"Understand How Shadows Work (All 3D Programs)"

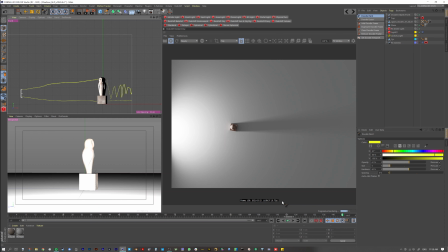(24:56)
And again, you know it's not rocket science all right so the next part is going to be about well how does the the quality of the shadow affect the definition of your subject or your object or whatever it is so i'm going to switch over to another project here and what i have
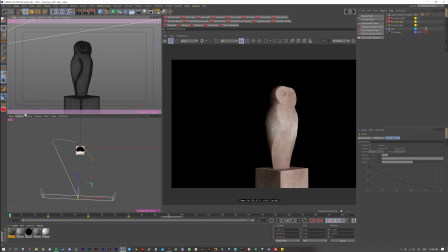(25:13)
here is a same setup but i have let me just lock this camera because i have a feeling it's going to want to switch so what I have here is same
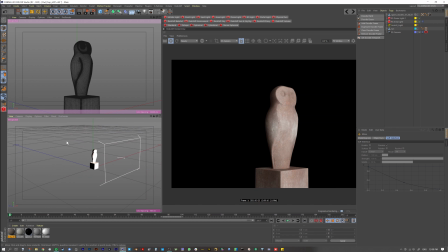(25:27)
setup and I just have an area light same area light same size same everything and it's just hidden it from the front right so this area lights hidden it from the front but you'll notice kind of what's happening is it's it's very flat feeling it's super flat and
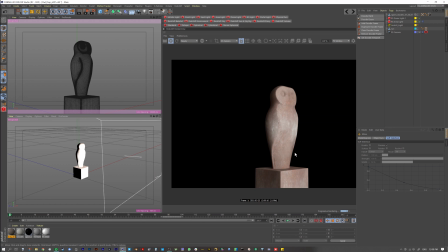(25:42)
it's just doesn't have much definition and this is where it kind of all accumulates together right this is when you as an artist have to make these decisions about what we've learned about how to treat this light to get the look that you want right like what do you want to feature
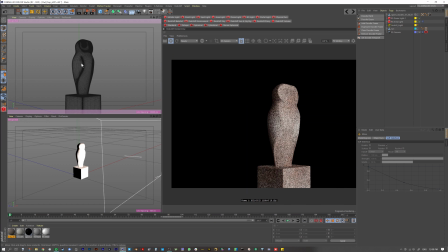(25:57)
on this this statue on this owl what parts of this owl do you want to feature what's important to you well let's just try swinging the light around
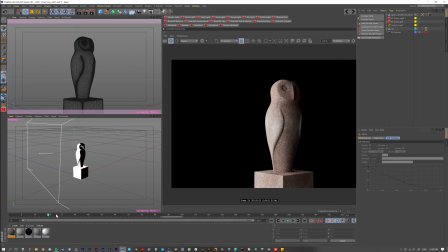(26:04)
and see what happens so if we swing the light around you can see instantly that we're getting some more definition and these all go back to the core values of what we learned in lesson one and two which is well the size of the light, the quality of the light, where it's positioned, what this is blocking, and then of course what the quality of this object is,
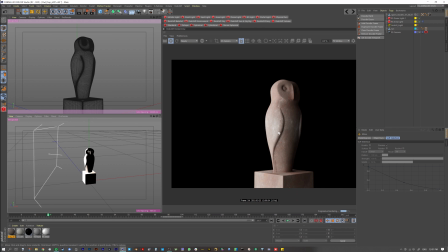(26:24)
which we're not going to worry about for now, but like what is being obstructed, okay?
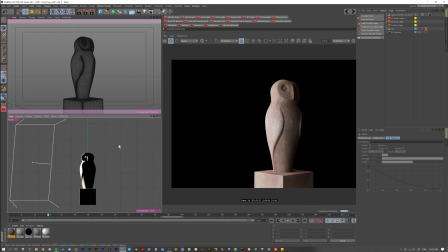(26:28)
So from this, if I go to a, I guess this is maybe the best view I can get, but if I go to this, I mean roughly we're obstructing the right side of the owl. I guess if we wanted to be, put it in simple terms, the right side of the owl is being obstructed,
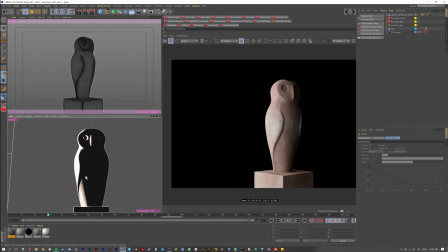(26:43)
therefore or his beak and his wings or her wings are what are causing the obstruction and the shape to actually happen. We're creating these shadows because we have actually geometry that is blocking it, right? And that is creating the shape, just like everything in life.
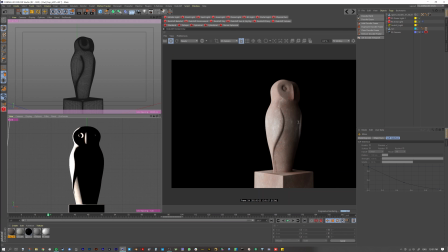(26:59)
Yeah, and so like, and this is a look, right? This is one look, right? It's lit from a side. It gives you mood. It gives you emotion. What happens if we try another look? You know, if we go, this is, in my opinion, a little, you know you're looking at something different right you're um now my eyes are more focused on the
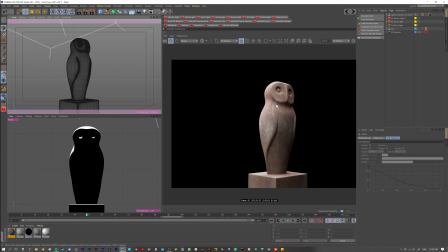(27:15)
top of his head or her head and um i see that we're accentuating different parts right if we went if we went before you know you couldn't see much of the face detail right i'm more concerned about his wing and stuff um but if i come here all of a sudden kind
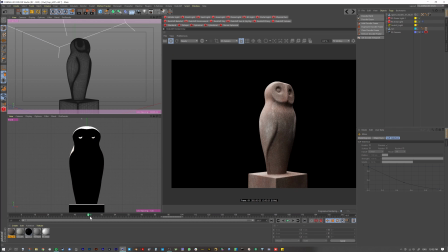(27:29)
of almost it takes on like a different life almost and it's all based on where we choose to put that light and how those shadows fall off will help direct your eye of where to land, right?
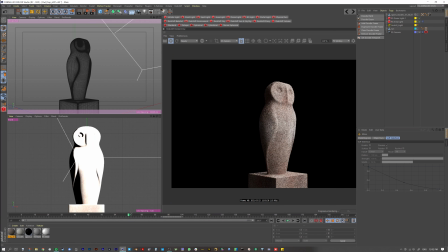(27:42)
So yeah, so let's come over and let's go one more. Now let's swing the light.
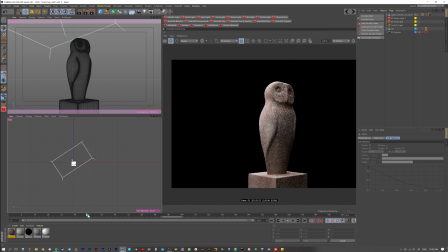(27:48)
Let me go to a top view, see what I did. So I just swung, so we were here and let's swing the light just like over to here. So basically like another three-quarter or something. So here, you know, it's kind of three-quarter, but it's feeling pretty flat to me you know I I know that this model has a little more detail and I'd like to extrude
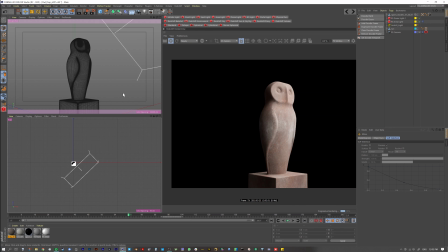(28:08)
that well this is where if you remember larger lights creates softer shadows so I like this angle I want it to be lit like this I want the light to be coming from this direction and I like this heroism that it's creating but
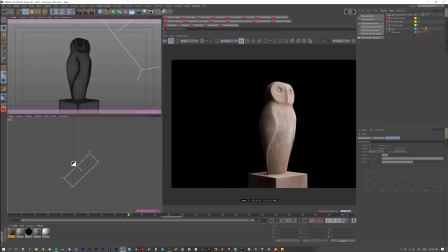(28:24)
I want there to be more detail so what you can do what I would do is I would make this light smaller. So if we come and we actually take down the size of the light, let's take down the size of the light and increase the intensity.
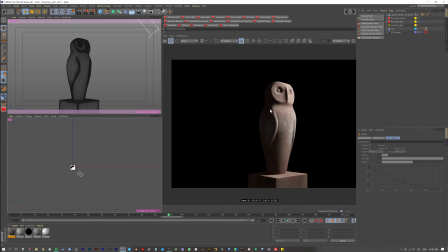(28:40)
Now we've all of a sudden carved out more definition in this statue. And we're able to see a lot more than we were here, right? It's feeling like quite flat.